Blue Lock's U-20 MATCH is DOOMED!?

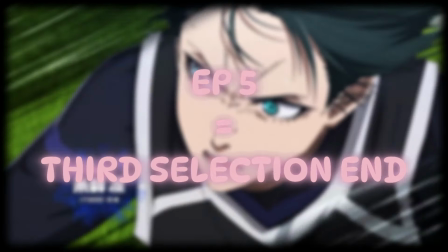With the last episode of Blue Lock Season 2 officially wrapping up the third selection arc, excitement and worry is at an all-time high as we gear up for Episode 6.
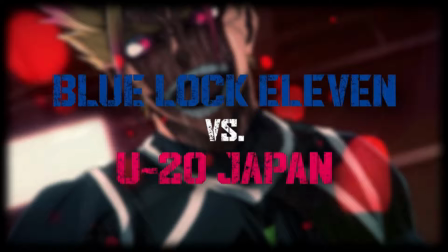This upcoming episode will kick off the highly anticipated matchup between the Blue Lock 11 and Japan U-20 team, which many argue to be the best match in the series.
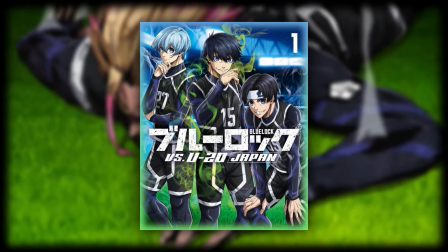We actually just got some teasers that give us sneak peeks into the action, complete with actual shots from the U-20 match that hint at the quality we can expect from the back half of the season.
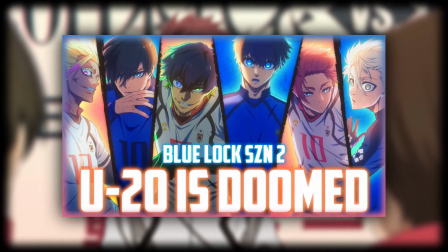In today's video, we'll be taking an honest look at those as I give you my opinion and predict what we can expect to come.
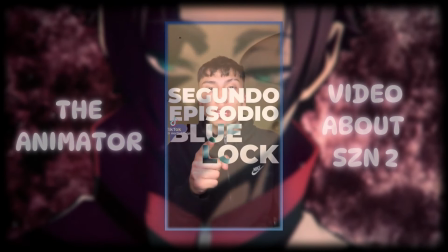That's not all though, as we'll also be diving into some insights from an animator who recently shared his experience working on Blue Lock Season 2.
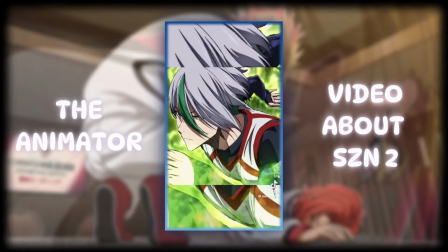After posting a TikTok discussing his work, he revealed some intriguing details about the animation process and challenges he faced during production in an interview,
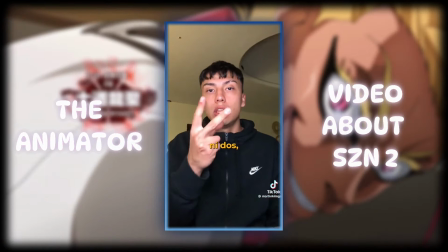which spells a sad, bleak future for what's to come. Before we hear his thoughts though, let's take a look at these new teasers for the U-20 kickoff next week.
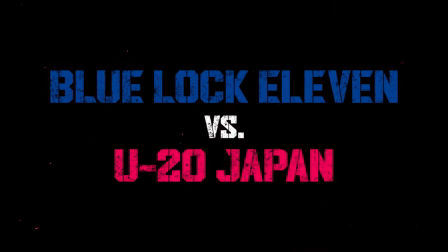The U-20 Japan player introduction movie starts off with a colored spread from the U-20 game that honestly looks so amazing, it gave me a great idea.
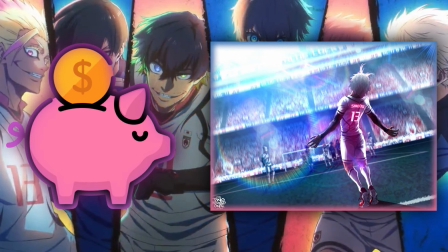Why not just take the profits from Blue Lock and just color the entire manga, because at this point, I'd prefer that over anything we've had so far.
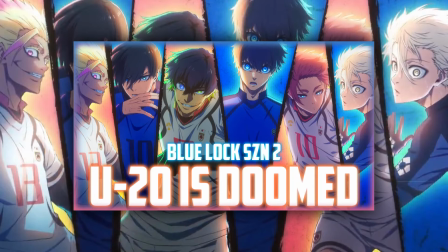On a real note, it obviously looks super great considering I used it for the thumbnail, so let's give them golden stars when earned.
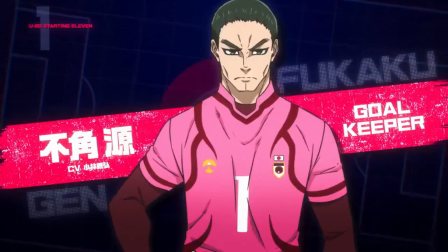The player introduction officially starts with the U-20 goalkeeper, Fukaku Gen, who we see in a vibrant crimson-pink goalkeeper kit, which I personally love.
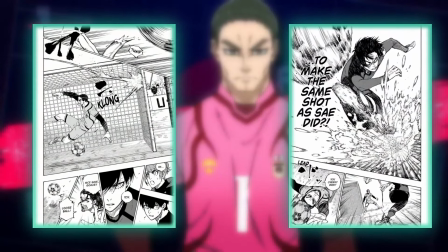The sequence briefly shown for him is when Itoshirin tried to create his brother's opening goal from chapter 115 just two chapters later in 117.
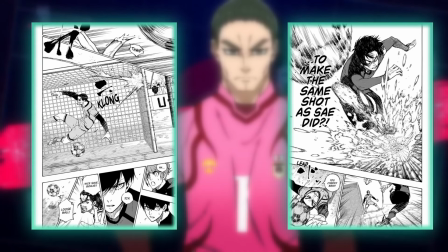However, Fukaku Gen managed to barely get a finger on it, redirecting it into and out from the crossbar.
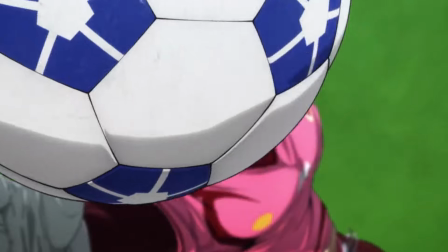There's absolutely no animation, other than slight, very slight distortion of the hair, and Itoshirin taking the shot,
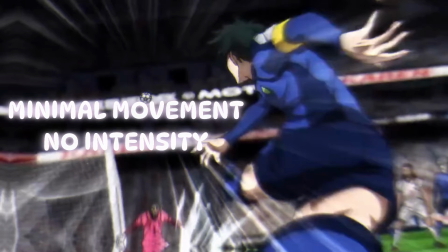nor Fukaku Gen reaching to save it, and they even go as far as to change the angle on being shot to show it from behind rather than a front-facing angle.
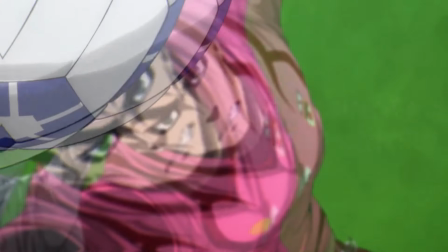That perspective could totally still be included in the anime cut, and just not be shown here,
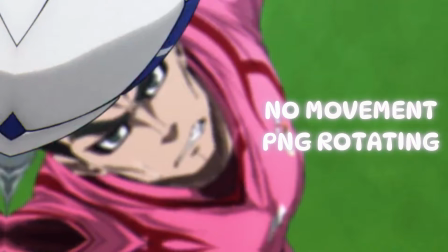but as for what is shown, they just added wind effects and shook the screen to imply movement.
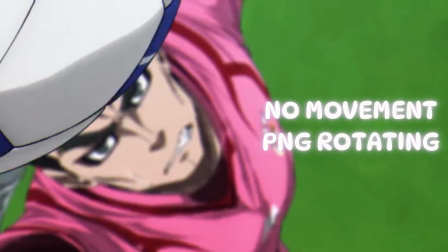Even his shoelaces are stiff as the ball flies through the air, which sounds like an insane nitpick, but these things are really the bare minimum.
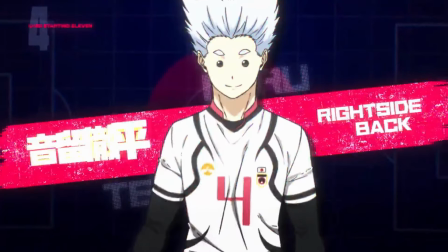Next up is the right back Neru, with his spiky white hair and cute button-like eyes.
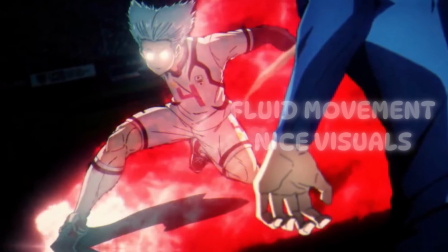The teaser shows a scene of him defending against Yuki Miya, sliding in front of him with a burst of lightning and a crimson-red aura.
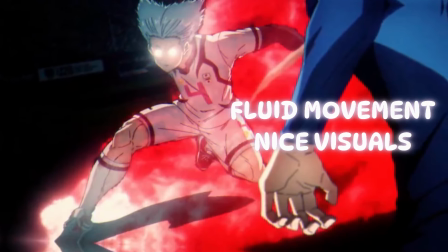This moment is animated in just 7 frames, but it still looks very impressive, proving that even minimal movement can look great when used effectively.
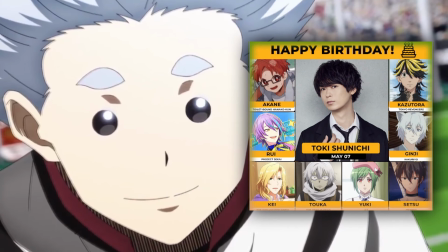There's also a close-up of him taunting the Blue Lock 11, claiming that they can't match his speed. Although that line doesn't add much to the scene, it does capture his voice actor, who I know is Kazutora from Tokyo Revengers.
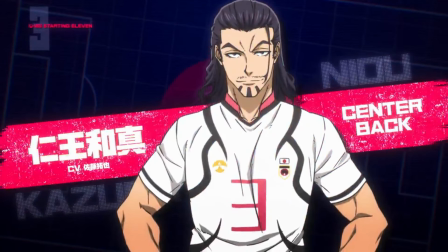Following Fukaku Gen and Neru, the center back Neo is introduced with his distinctive look, long jet black hair and an oddly styled beard of 3 shaved lines. While he might look even better without the facial hair, that's the design we're working with unfortunately.
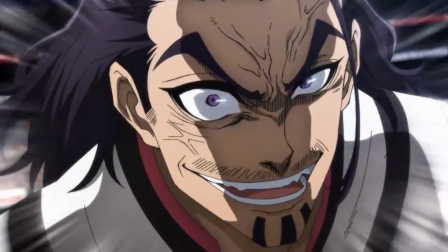The teaser does mostly stick to close-ups of his face as he talks, leaving little to showcase animation or hype-wise.
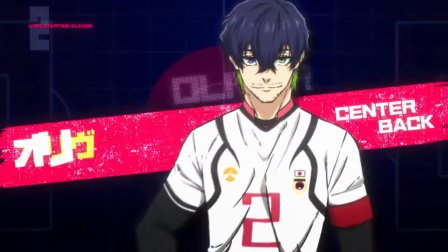After him, we see the main center back Oliver Aiku, introduced with an intense stare down between him and Isagi.
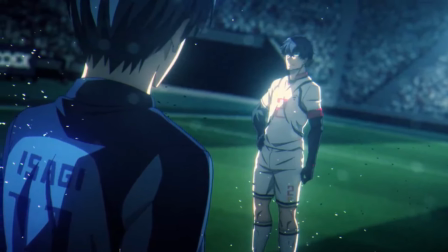This moment appears to be from the Cops and Robbers chapter, and it's a clean, impactful shot paired with a close-up of Aiku.
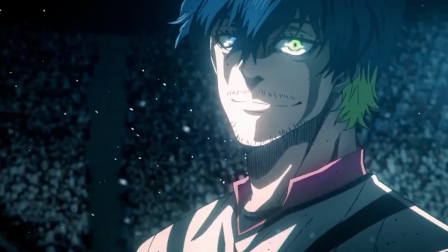Thankfully, it seems like the animators paid extra attention to the fan-favorite characters like Aiku,
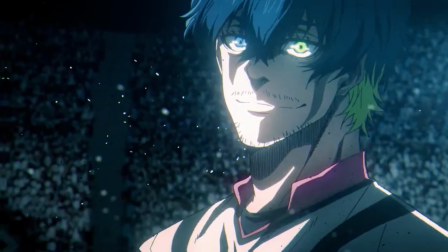adding noticeable movements to his jersey, hair, and everything around to give the visuals more life.
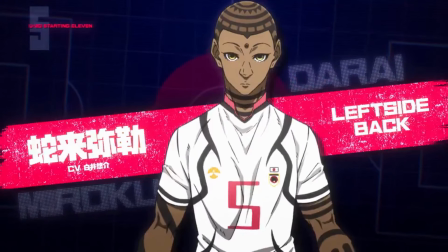Following Aiku, we're introduced to Durai, the left-back who stands out with his unique design covered in intricate tattoos.
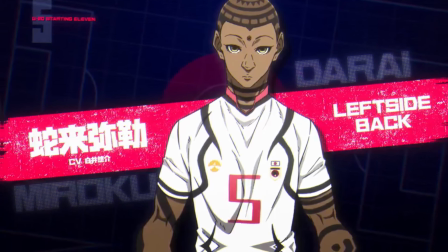He might have a Buddhist-inspired influence similar to Igarashi, especially with his reference to yin and yang on the field, though that's just a theory.
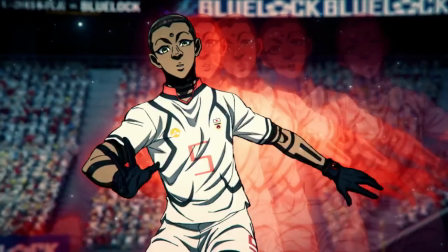The first shot of Durai amusingly shows a static PNG sliding across the screen,
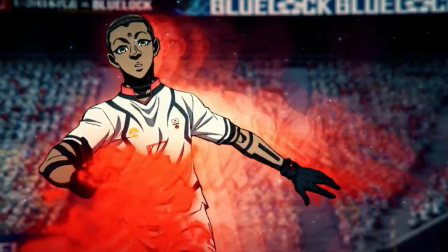likely intentional though to illustrate his ability to create after images, mimicking similar scenes from other animes like Kyuula from Hunter x Hunter.
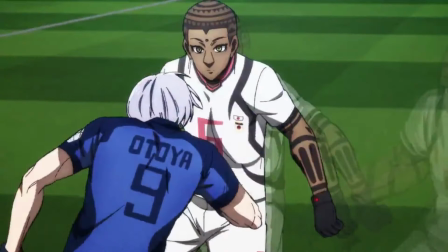This effect is further emphasized in the following sequence, where there's noticeably more movement as Durai marks and attempts to defend against Blue Lock's Otoya Ida.
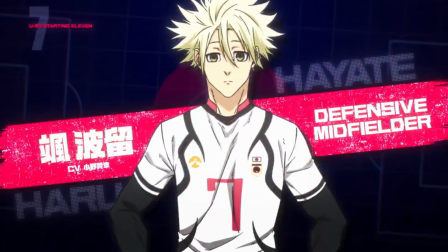The defensive midfielder Hayate comes next, sporting a relatively simple design, but his spiky blonde hair adds some flair.
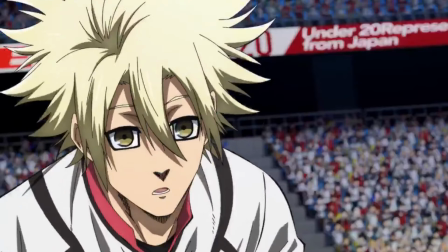His sequences are impressively fluid, showcasing more dynamic action as he attempts to intercept what looks like a shot from either Isagi or Itoshirin,
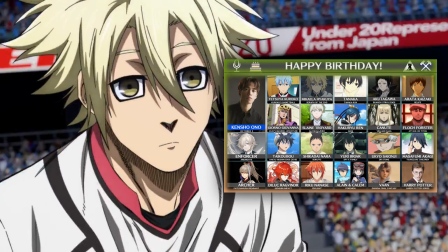and the attention to detail in this scene really stands out. Hayate's voice actor Kensho Ono is a big name, known for his iconic roles such as Giorno in JoJo's Golden Wind, Diluc in Genshin Impact, and appearances in major sports series like Kuroko no Basket.